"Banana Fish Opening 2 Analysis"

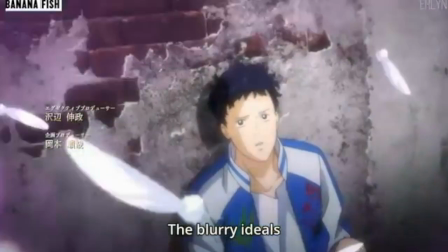It's interesting because the bird feathers flying metaphor is one that's usually used to connect Ash and Eiji,
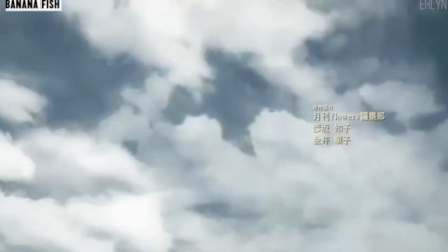but here it's used to connect Sing and Eiji, almost as if Sing is now the one being drawn up into the light by Eiji.
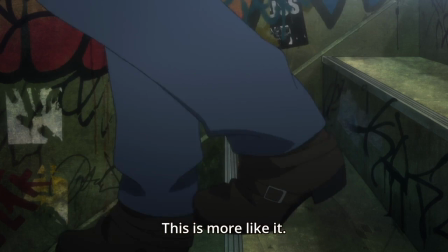And I've been talking around spoilers for exactly long enough. Guardian of Light. We're talking about Guardian of Light.
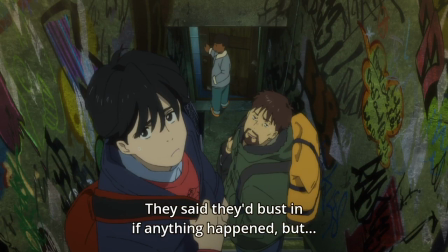This is an allusion to Guardian of Light. The time passes between the end of the series and Guardian of Light, and Sing and Eiji are still connected in Guardian of Light,
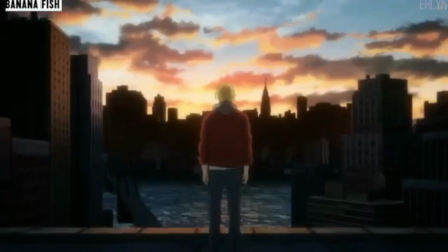while all the references to tragedy and sorrow are references to Ash's inevitable death.
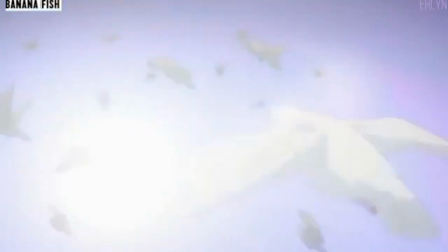Incidentally, if we had any hopes, even the slightest, that Mappa was going to change the ending, this right here, all this stuff, yeah, no, they're not changing it.
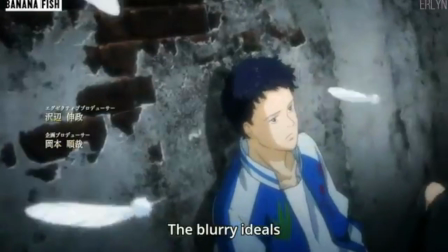Hope over. Prepare for incoming tears. But returning to Sing before I move on, the line that plays while he's on screen is the blurry ideals,
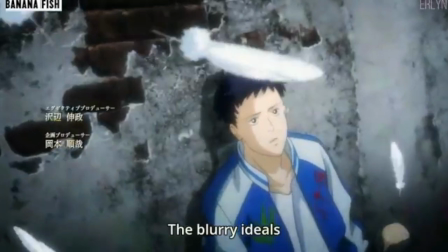a line very emblematic of Sing struggling with his ideals
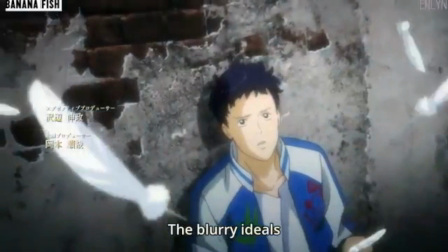and morals over the second half of the series as he's torn between his loyalties to Shorter, Ash, and Lau.
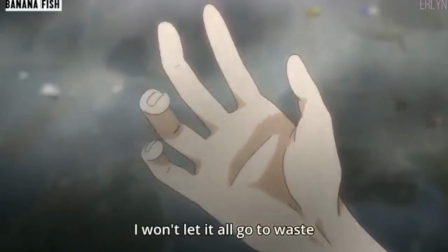We return to Ash clenching his fist in determination and swearing not to let everyone's sacrifices go to waste.
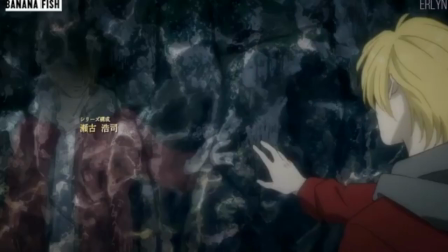From there we move into this interesting shot of Ash facing a darker version of himself. The idea that there are two Ashes, the lighter one that spends time with Eiji and the dark one who kills without consequence, is something that's a theme throughout the series, and so that's what we see reflected here,
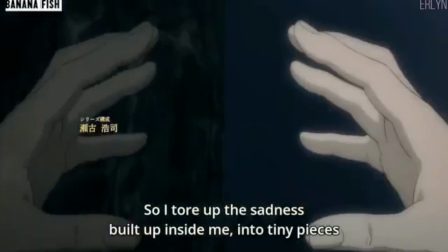only there's a bit of an interesting twist to it. The dark, mirrory surface that Ash is reflected against is,
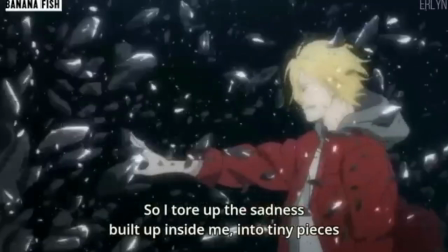well, I can't be sure, but it looks an awful lot like hardened coal to me. At least that's what it brings to mind, coal or ash.
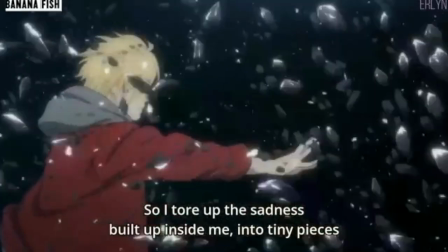In other words, contrasting the Ash Link's identity, the dark one,
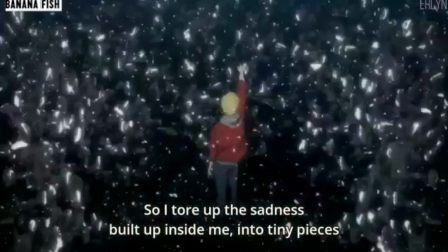with Aslan Jade Calendris, which is the much lighter identity that he would have had if he hadn't gone through all his darkened trauma.
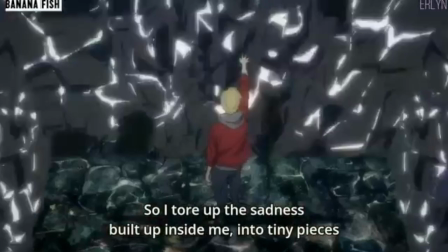Then we see the two sides of his life try to meet, try to touch, try to reach for each other, and suddenly it all shatters.
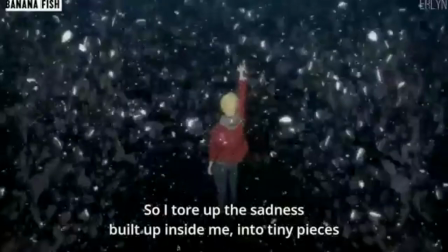The hardened coal revealing to be as thin as glass. breaking apart all around him.
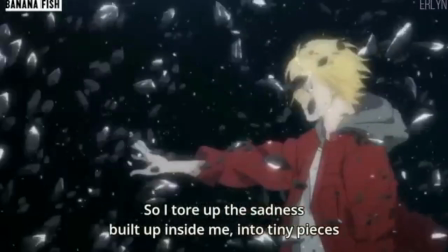It's interesting that we see the shattering from both sides. In other words, trying to bring these two worlds together, trying to have both, is what breaks everything apart.
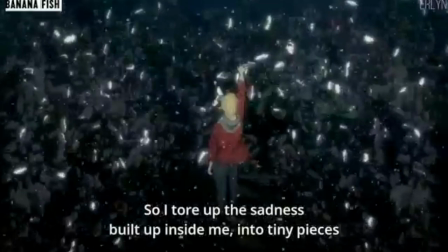Trying to have a light life with Eiji as well as still being embroiled in darkness and wars is what shatters everything for him.
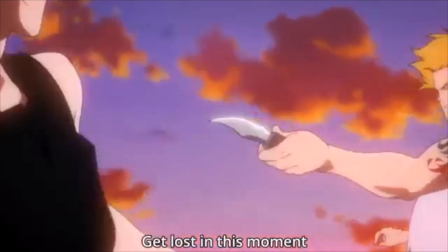Again, paraphrasing Blanca, that Ash could either let go and keep living, or find it and hold it and be destroyed.
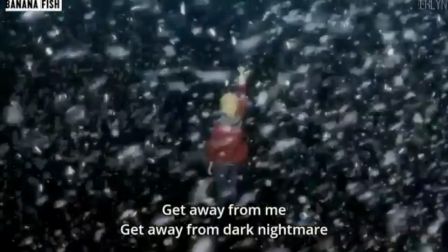And this shattering is what loses Ash in the snow as the fragments turn to snow, as in the snows of Kilimanjaro.
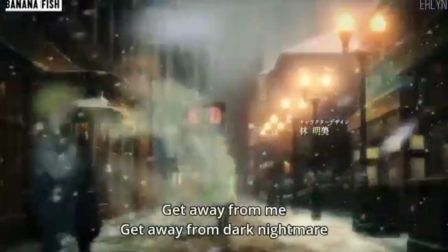That's what snow means in this entire opening. We never actually see snow in the series.
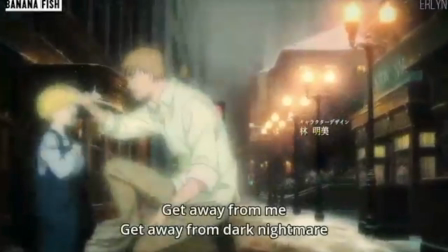Instead, it's a visual representation of how Ash is now too far up the mountain to turn back, how he's become the leopard, destined to freeze to death at the top of the mountain.
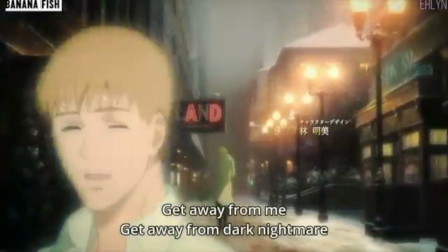And speaking of freezing to death, we get to the first half of the feelsy meat of the OP.
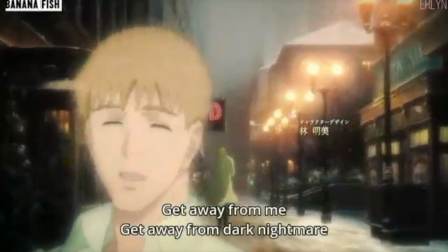I promised myself I wasn't going to cry talking about this, but damn, this gets me every time. We see Ash walking through the snow,
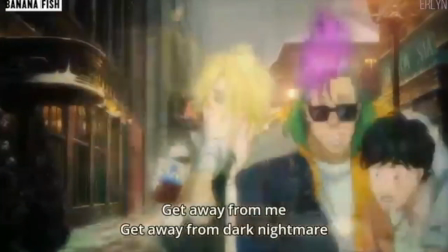walking up the mountain, and as he does, we see flashing before his eyes his whole life, specifically the parts that have meant the most to him.
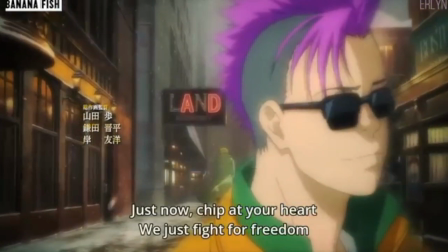It's the classic in the moments before death approach.
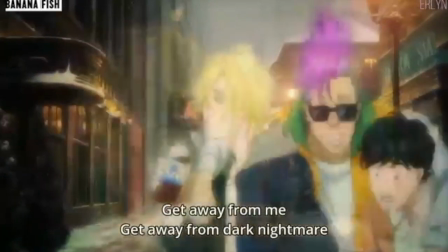The time before his trauma when he was with his brother Griff, the time when he got to feel like a normal teenager again when he hung out with Shorter and Eiji,
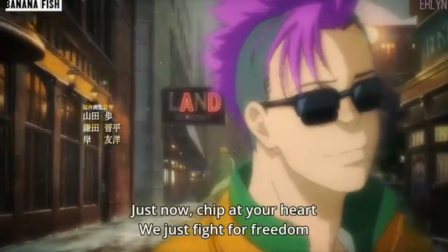Shorter, his best friend who died because of Ash getting him involved,
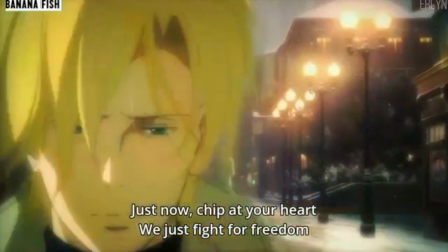and then we get Ash's face writ in sorrow and determination as he looks back on all of this and sees only one way forward.
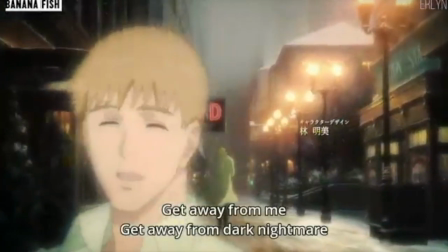And as he walks, we see this one little movie theater sign here, and I want to draw your guys' attention to it, because it's very important.
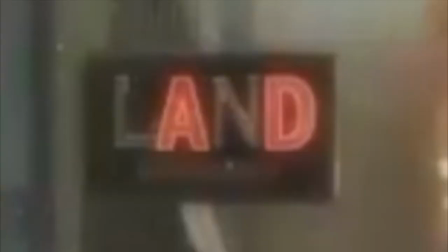The word on the sign is land, which can have a couple of meanings here. First, it can be talking about land as in this place.
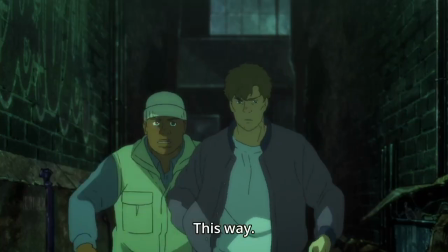This is Ash's place. The city that brings him life and brings him death, because the series does talk a bit about that,
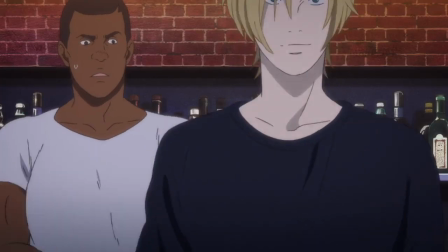at least Yut Lung does talk about how New York is Ash's home and Ash's place.
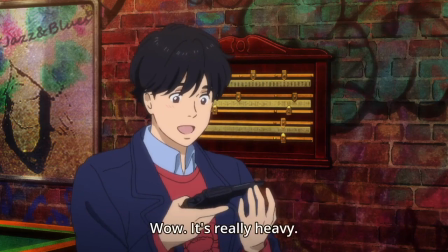But it means more than that. Land comes as the opposite of sky, the opposite of flight, the thing you do when you're no longer flying.